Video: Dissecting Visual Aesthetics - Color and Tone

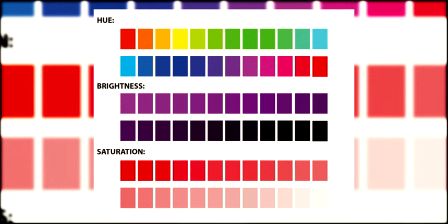[4:08]
Hue, which is the color of the color, brightness, and saturation.
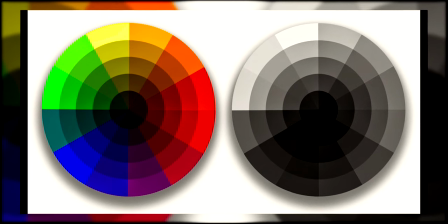[4:13]
Not all colors are created equal however. If you look at a color wheel which shows each color at its maximum saturation and make it black and white,
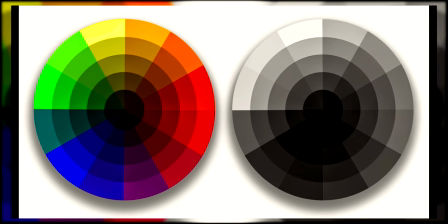[4:22]
you can see there's a wide variety in brightness. Yellow being the brightest and blue being the darkest.
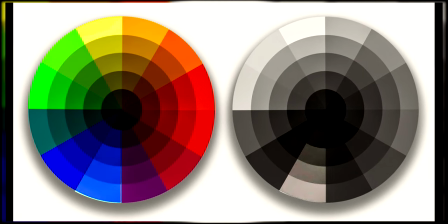[4:29]
If you try to raise the brightness of the blue to match the yellow, it'll lose all of its saturation because when you increase the brightness of a color, you're just adding in white. So you're washing out the intensity of the saturation. It is impossible to have a color wheel with all the hues having matching brightness and saturation. You can only have one or the other. Which is important to note because a saturated yellow will attract the audience's eye before
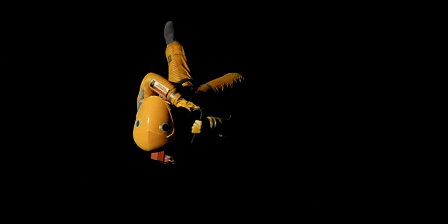[4:55]
anything else because it's not only saturated but also extremely bright. The human eye is drawn to brightness before saturation. So that's classifying color on its own. But what happens when you start putting them next to each other? Your brain doesn't interpret what you see in a linear fashion. It's always applying certain algorithms to make it easier for you to interpret and grasp what is in front of you and allow you to quickly focus on the things you should be focusing on. Color is heavily affected by this.
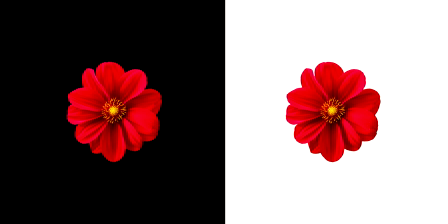[5:24]
An example of this is placing a color on a black background, then placing the exact same color on a white background. The color will appear brighter on the black background. You can see a similar effect with complementary colors, which are any two colors that are opposite of one another on the color wheel. If you place them by one another, it will make them appear more saturated. With all the technical aspects discussed, what can the artist really use this all for? Well, the visuals and the literal narrative of the film should rhyme with one another.
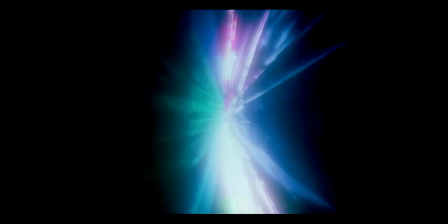[5:56]
So when there is an intense moment in the story,
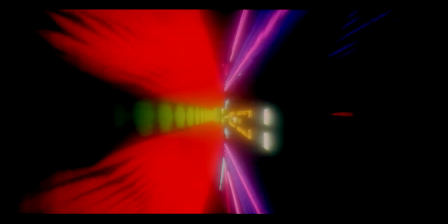[5:59]
the film more often than not should have some form of intense contrast in the image and during more relaxed scenes, the visuals should mirror that. You could graph out the visual intensity of certain films and they would match exactly with the rising tension of the story.
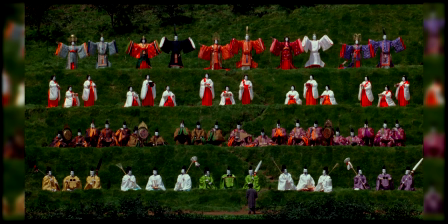[6:14]
The use of color is the aspect that seems to vary the most across the film. It'll start out with one color scheme and totally shift to another one halfway through.
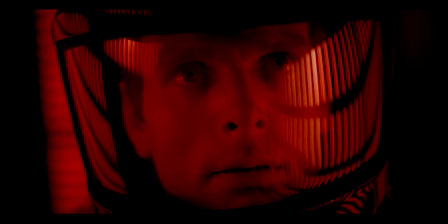[6:23]
Or maybe even associate certain colors and saturations with certain characters.
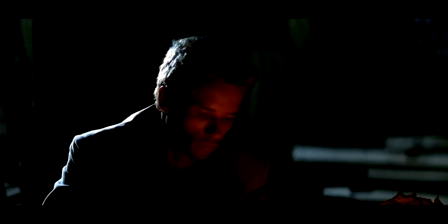[6:28]
Maybe even give something like a flashback a different color scheme from the rest of the film. Color is also very useful in short, immediate bursts of intense passion. For example, let's say someone got shot and there was blood on the ground and you want to make it as impactful as possible.
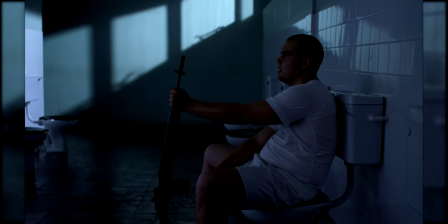[6:44]
Perhaps it's one of the main characters. If you place the person who was shot in a CN room, the red of the blood would appear to be super saturated. The opposite is also true. Maybe you have someone get shot, but you want to make it seem as mundane as possible. Perhaps the person who shot him is a serial killer and is very used to the thought of killing people and has become very accustomed to it.
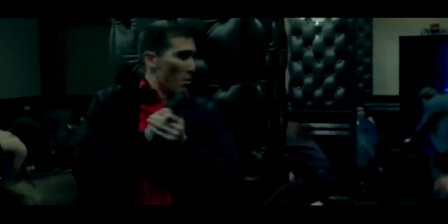[7:06]
You can make the background red and maybe even give the character a red shirt to make the blood seem far less significant in respect to the rest of the frame. I can go on for hours talking about different examples, but I think you get the point. Color is one of the most versatile and ranged aspects of the visuals. I hope you enjoyed this video. If you did, give it a like. Next week, I'll be discussing movement, so if that sounds interesting to you, click subscribe. Thanks for watching, and I hope you have a great rest of your day.